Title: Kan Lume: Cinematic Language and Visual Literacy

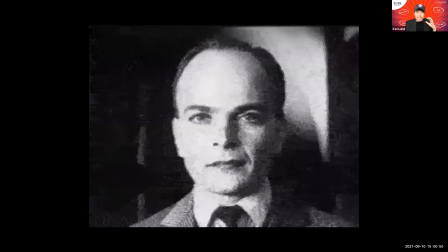[20:37]
And as your mind begins to lean in and participate in this image, in this juxtaposition, can you feel that he is slightly hungry?
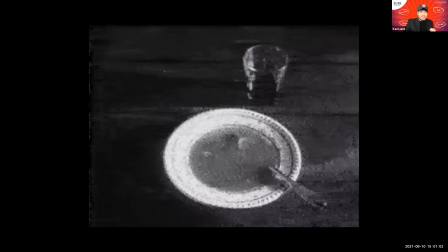[20:51]
And now we move to the next one.
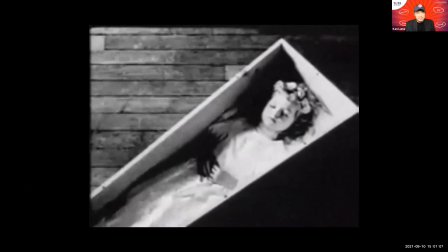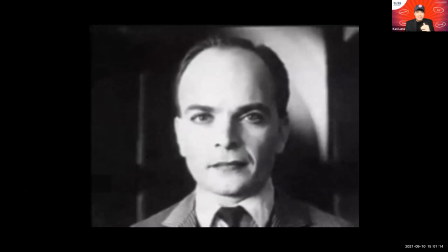[21:00]
And now through this new juxtaposition, his face is now imbued with a sense of sadness, a sense of loss.
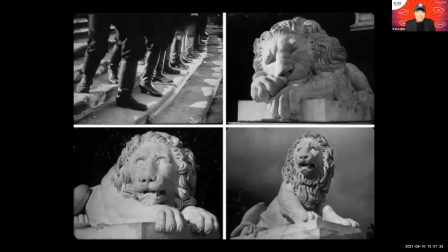[21:11]
One of the great Soviet filmmakers of the 1920s, Sergei Eisenstein, he made this film Battleship for Trackin. And he did this succession of 3 juxtapositions, 3 shots, right? First, there was a group of soldiers who opened fire on civilians.
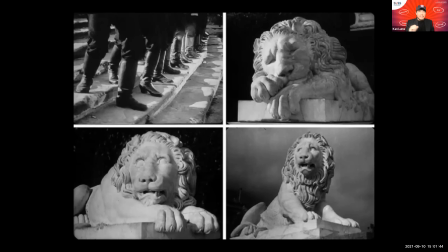[21:30]
And then he cut to a statue of a sleeping lion. And then straight after that, he cut to another statue of a lion awakening. And then he cut to the final image of another statue of a lion ready to pounce.
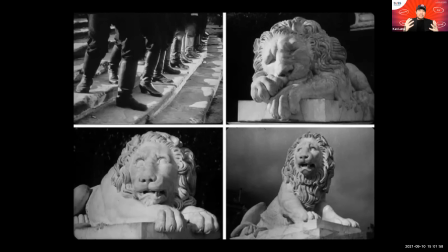[21:45]
And his suggestion, he wanted to suggest to the audience that it is time as the people to rise up against such injustice.
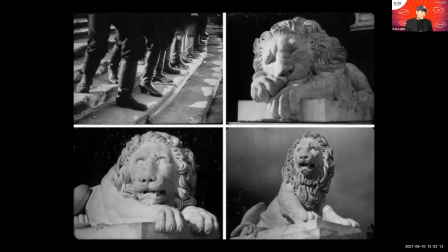[21:59]
History books will tell you that many of the audience at the time did not get what he was trying to communicate. And when I saw this as a film student, likewise, I actually misread the whole juxtaposition.
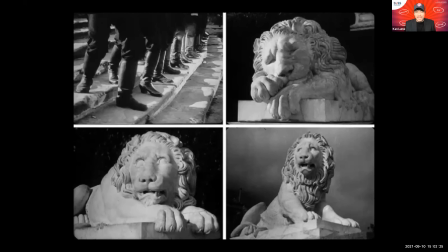[22:11]
I actually thought that he was implying that the soldiers are the lion, and they were rising up, and now they were the predators. So I guess you could say this was a visual miscommunication.
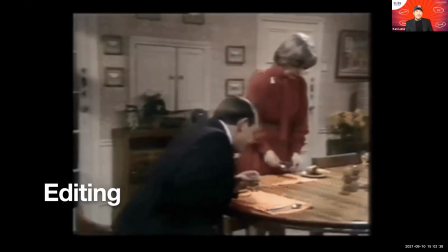[22:24]
There's another example here from an obscure 1970s BBC sitcom,
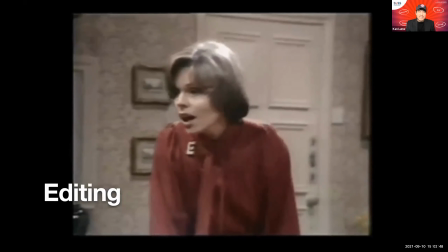[22:34]
The Fall and Rise of Reginald Perrin. And this is kind of commonplace, especially in today's media-saturated world.
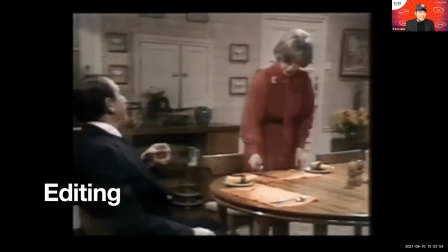[22:42]
But in the 70s, this was quite bold.
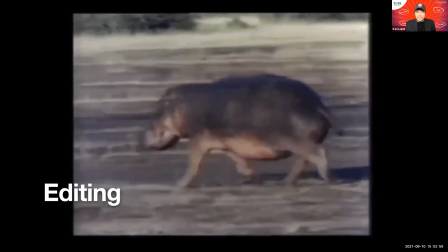[22:46]
So basically what happens in this scene is the wife says to Reginald, hey, this weekend, let's go visit my mom.
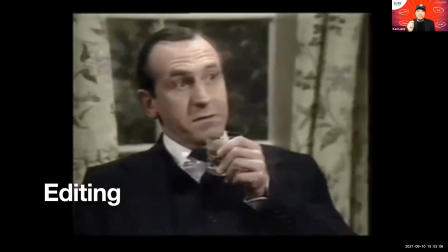[22:52]
And Reginald thinks for a moment, and they cut to a hippopotamus running.
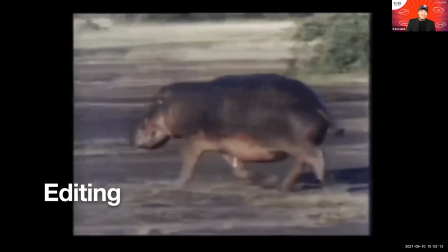[23:01]
And of course, the implication is kind of funny, but kind of cruel.
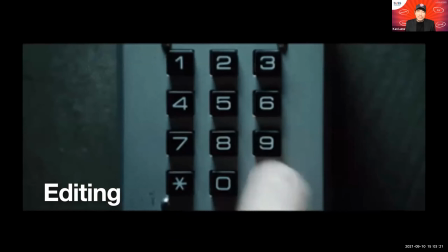[23:09]
And of course, editing can be, in modern times, we are all so media savvy. We've seen so many images. These kinds of editing tricks don't do it for us anymore.
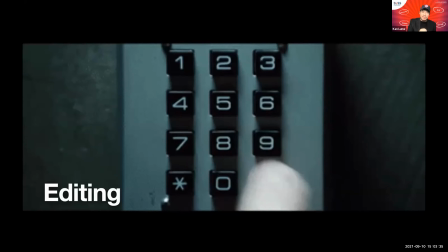[23:22]
Modern films, you find that the editing, the speed of the editing has increased. The sequence of the edits also makes a difference.
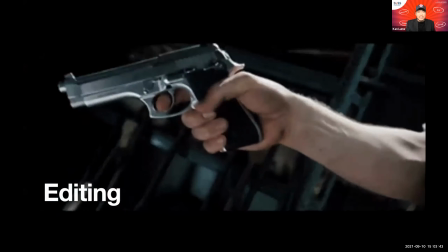[23:29]
This Edgar Wright's film, look at the way he creates excitement and a sense of
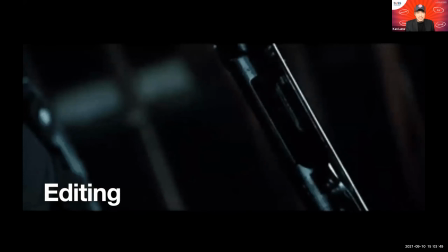[23:38]
humor as well from the way he edits.
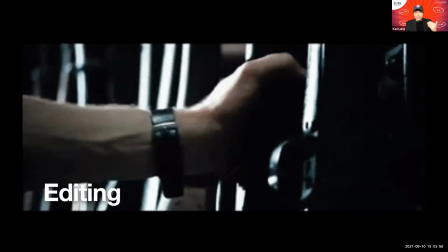[23:42]
So what you're looking at is typically mundane shots that you might see in a dozen cop shows,
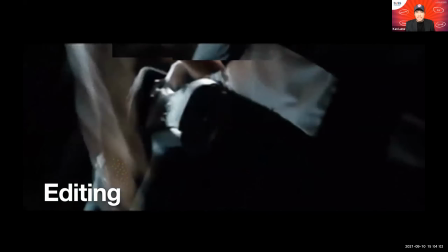[23:51]
but because of the sequence and speed of the edits,
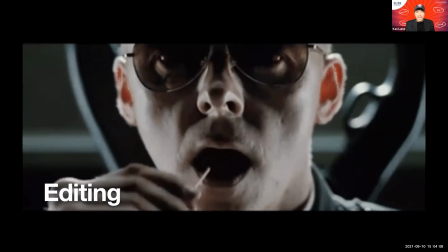[23:55]
it's now become almost like a parody or a visual joke.
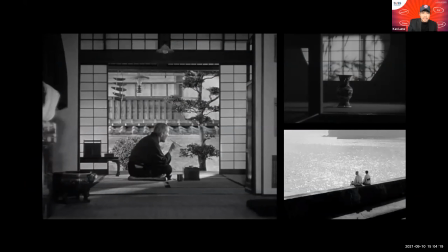[24:06]
I would like to finish off my sharing today by telling you about Ozu. When I was in film school, I remember my film lecturer would always tell us that you guys need to watch Ozu.
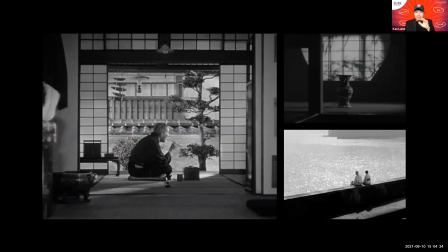[24:21]
Yasujiro Ozu was a Japanese filmmaker who made films during the 1930s all the way to the 1960s. And my film lecturer would always emphasize about how important Ozu was. And every time he would screen an Ozu film, I would struggle to stay awake.
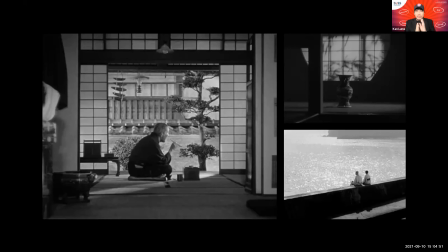[24:37]
I would fall asleep. I would always doze off. But I would remember one thing, that Ozu is an important filmmaker. So I took that with me.